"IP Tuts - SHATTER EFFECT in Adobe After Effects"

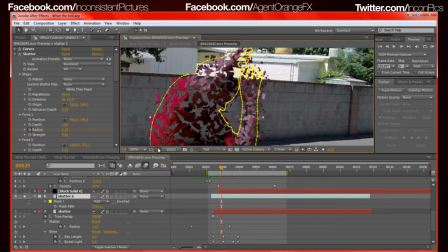257s
right there there it goes oh also you can turn on and off the mask outlines by clicking this button if you didn't know that um and
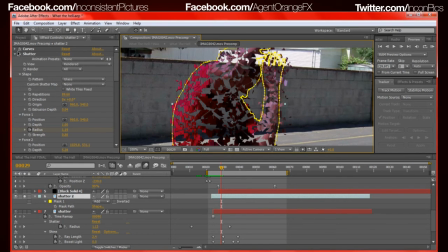266s
so i rotoscoped them out and then i went over here and i got shatter and i placed it on and then i messed with it now that it's going to i would you know kind of walk through that with you but it's going to be different um for you because your shots obviously going to be
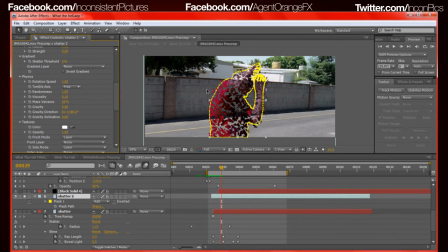282s
totally different from mine um and you just kind of just mess with the settings and you just shatter your your actor um and you have all kinds of good stuff here like like physics and lighting and stuff like that and so I did that and then I
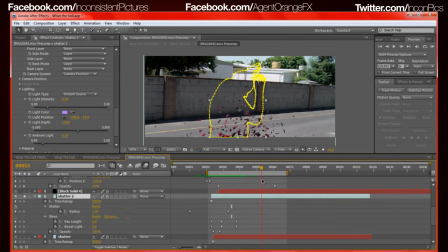301s
took that after I got the shatter right and I was like hey I like the way that shatters and falls to pieces I believe I duplicated it down this way here and added shatter and then I added track code shine to that
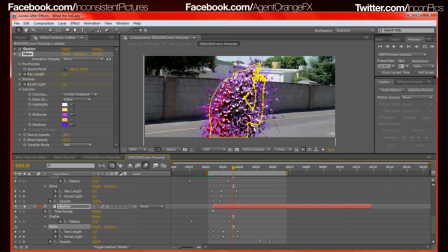317s
which gave it this right here this nice little glow effect and so
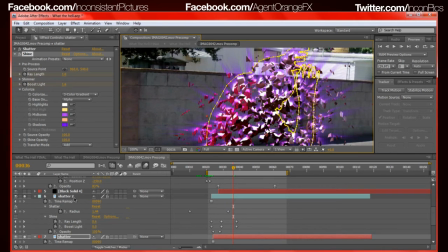322s
I put that on top of it I put the original on top of the
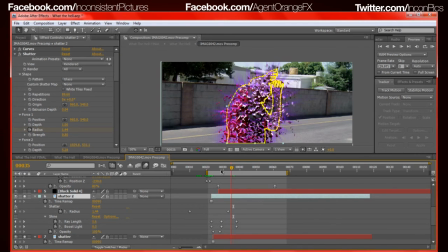328s
shine one and it kind of just gave it a little bit more and I was like hey you know what I like the way that looks let's add a little bit more to it so I went ahead and I added a lens flare um just
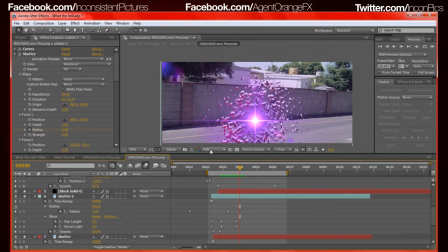345s
as the impact of him just kind of imploding or or falling apart um which is from uh video copilot's optical flares um which is probably one of my favorite plugins to use I use it in pretty much everything I do for the most part.
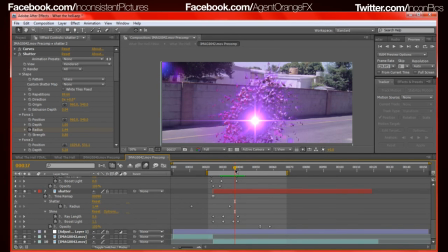363s
I like it myself, obviously. So then I was like, okay, that looks okay, but let's add a little bit more to it.
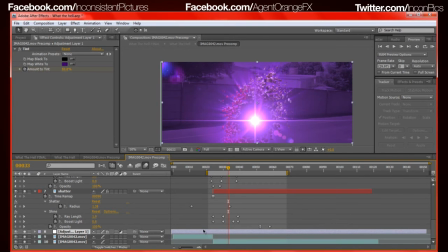372s
So then I went ahead and added adjustment layer, changed the color of not only David, but the background as well.
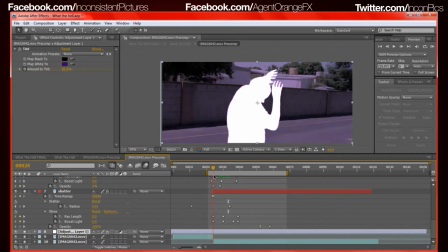381s
I added a tint, and as the blast effect happens, he, uh,
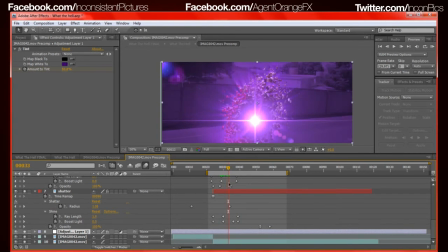388s
as the blast effect happens, it changes colors into more of an animated type, uh,
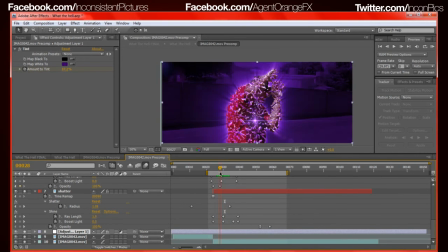397s
feel to it. I don't know. I, I really don't know what I was thinking at that point, but I liked it. So I was like, Hey, you know what? I'm just gonna leave it in. Um, also that white part of him,
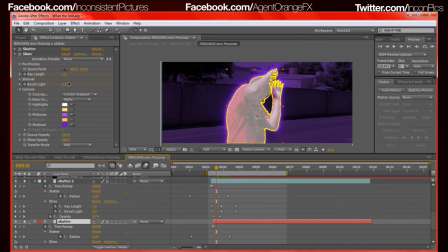408s
once again, it's just that duplicated version of him with that shine on him which
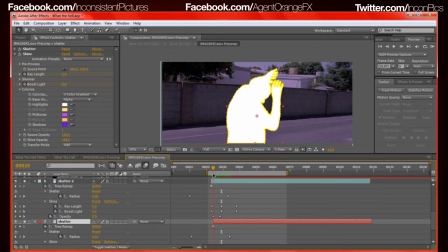415s
creates more of a white highlight and so they kind of turn white right there and then you fade on that top original version,
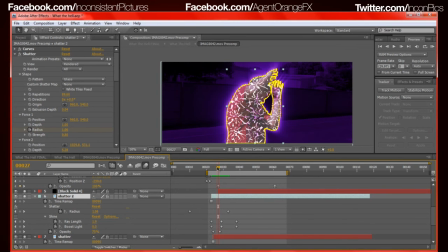425s
the colored version of him from the opacity coming in as you can see right here it happens and then he
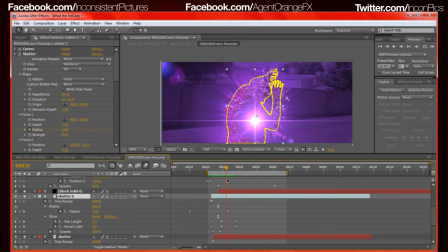433s
turns in and it comes on and then he shatters which gives it more of a spontaneous like combust type feel. It's hard to explain but you see it. You know what I'm talking about. All right so let's see what else.
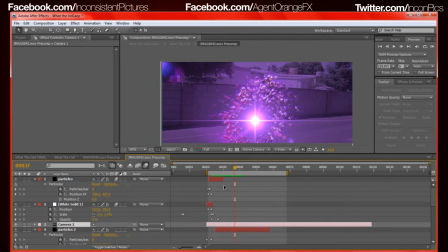447s
I added a camera which is blah blah blah. Let's see what else is here.
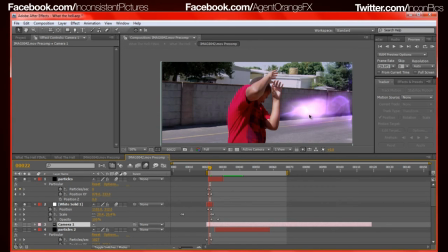453s
Then of course the original ball of energy from the blaster tutorial and the plasma particles which is actually
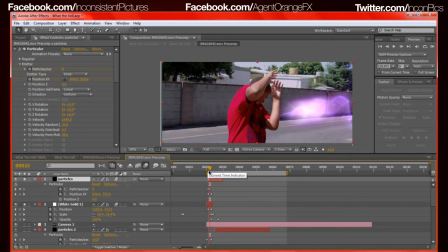468s
just the same thing but I made it go longer in z space or not z space but on the xy axis to give it more of the following the energy ball coming from the blaster
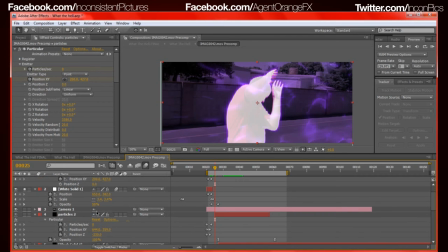482s
on this side and then also just duplicated that particle and timed it for when he gets hit here those particles explode as well over here like that and so it's like an impact
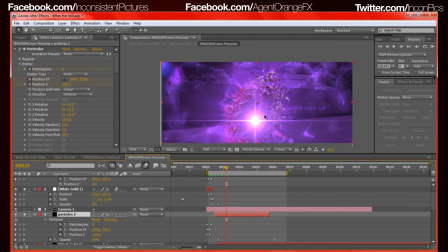501s
and so it kind of leaves them with that like I said it's very simple you can you can definitely do it. It's easy. And I believe that is it as far as everything is concerned.
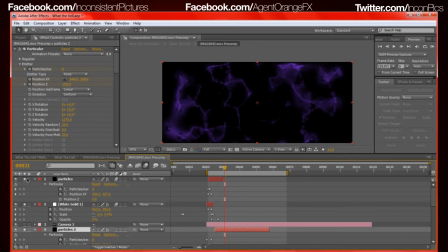516s
You just want to make sure you stay consistent with everything regardless of what it is. You want to make sure that it's all the same. If you don't know how to do this particle or the plasma looking stuff, check out the first part of this tutorial or just the Blaster tutorial.
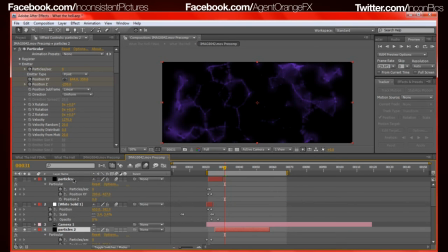533s
I go into it in depth there. so I guess that's it this has been Phil with the IP Tech Quick View or an overview or whatever I choose to call it now thank you for watching check out the Inconsistent Pictures fan page send me a message hit me up,
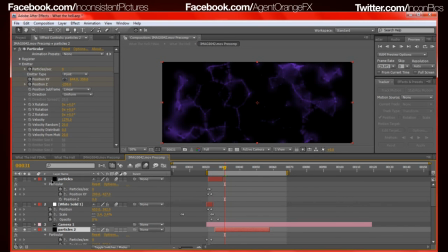552s
don't forget to subscribe, rate, comment let me know if this was helpful I know I kind of just vaguely went through it but if I was to sit here and try to go step by step we'd be here for hours upon hours trying to render this stuff.
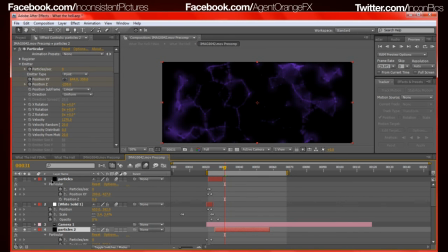566s
And so you kind of see what I'm doing. You can just hop in there and just get dirty with it. I didn't know what I was going to do until I got in there. And I was like, hey, you know what? This is what it is. Part 2 of WTH or What the Hell is coming up.
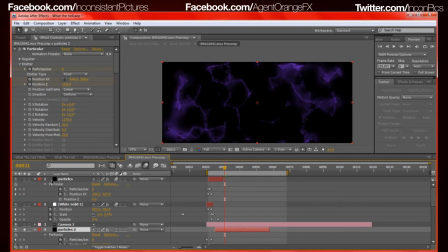581s
Don't forget to subscribe and stay tuned into that. That one's going to be an interesting one because I actually wrote a script for it, which I've never wrote a script before ever. so this is actually my first script and my first script to screen so you guys are definitely going to want to check that out, subscribe and stay tuned to that thank you for watching,
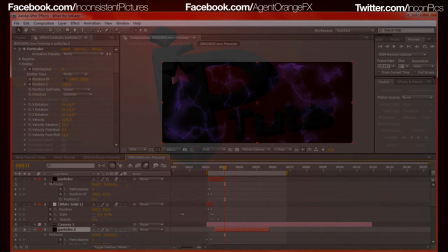601s
I am Phil take care, have fun filming and just do what you gotta do alright, bye